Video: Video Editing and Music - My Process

Try finding it first and see what that does to your creative process and see if you actually like the end result better than the way that you did it before.
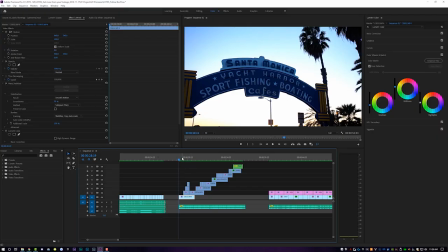466s
If we pop back over to that second example, I know some people will ask me here. All I'm doing here is I'm just using crops on all this footage.
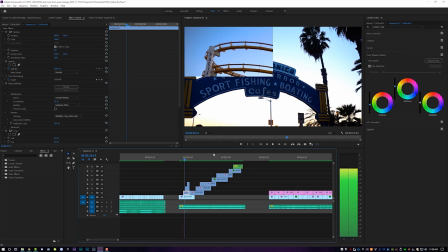472s
So I'm coming in here and I'm just cropping here, cropping here, cropping here, and then finishing the crop here.
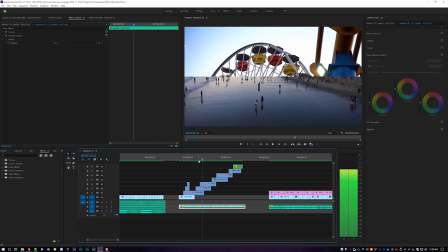480s
Same with all of these lines here. I'm just cropping from the bottom up towards the top to create kind of a layered effect going up and down and across the screen.
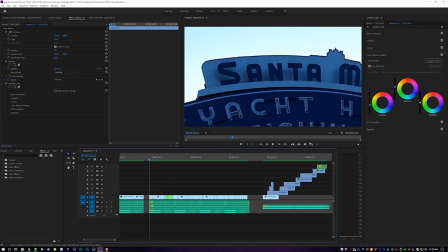488s
And for the first example, all I'm doing is playing with the scale and the position on all of these frames. That's all I'm doing. I'm just scaling in and moving the position around.
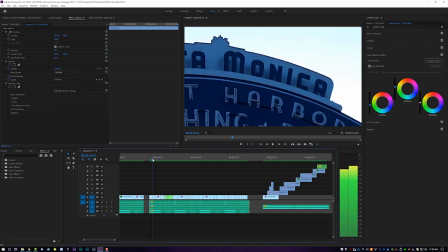497s
So So I can just accent different parts of the frame in conjunction with those little rhythmic drum things.
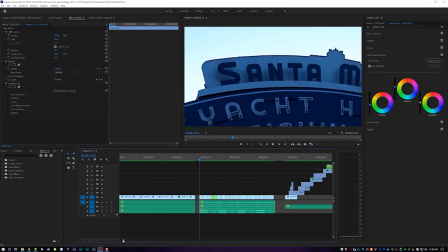503s
So let's watch all three of them before we finish up.
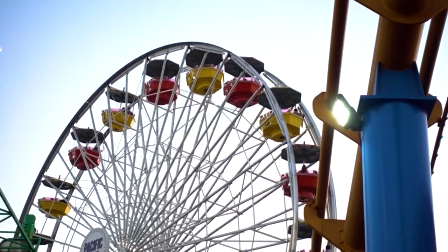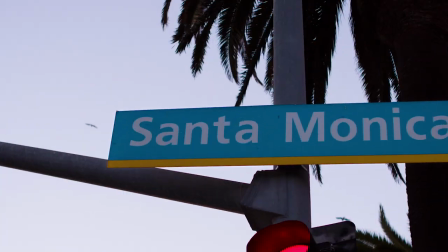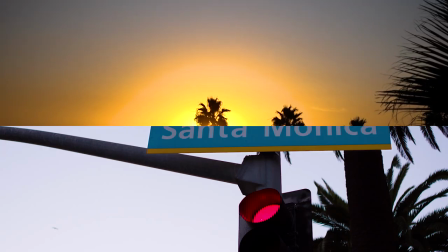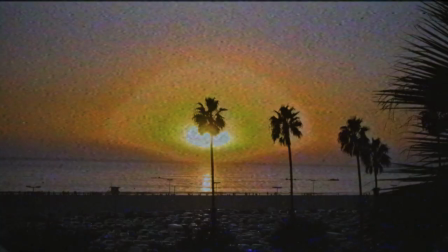Same footage, three very different vibes and it's because I was feeling a different emotional attachment to each song at the beginning, which dictated my edit, which dictated what I did with the footage, which dictated pretty much every part of the creative process. And then when I get to the end of the video, I'm going to go, cool, this fits automatically and I'm not wasting time going in and wasting hours and hours trying to find music and then I'm not unhappy with it at the end because I knew early on what I was getting myself into. As you guys know, all the videos on this channel and all the things that I say to you on a semi-regular basis are all my own opinion and this is kind of things that I've learned along the way and things that have helped me in my creative journey as a professional video editor and the pitfalls and the kind of complications that I've run into early on and how I've been able to fix them moving forward in my career and that's all this channel is. I want to share those things with you guys so that you don't run into similar problems or you look at a problem in a kind of a different way because of a recommendation from me. Also complete side note, learn how to edit stuff merch coming soon. Did you think this was a run DMC shirt? No, it's a render shirt. What I'm doing is I'm creating a merch line that is post-production specific. It's not necessarily learn how to edit stuff specific. It will say learn how to edit stuff on the back, but all of my designs will be focused around post-production in a, you know, more general way. I don't know, I'm really excited. I ordered proofs. They're all starting to come in the mail now. I'm checking the quality, making sure that it's good to sell. I'm finalizing my designs, and then you guys will be able to buy some merch. Huzzah! That about does it today for me, guys. I hope that you will go and you will jump into your edit and think about music in a different way than you did before you watched this video. If you haven't yet, make sure you subscribe to the channel and also check out the last video that you missed. We do them here weekly. I learn how to edit stuff. Follow me on social at Nadia and Sans. If you have any questions, you want me to do a specific tutorial, let me know. Subscribe, check out the last video, and I'll see you next time.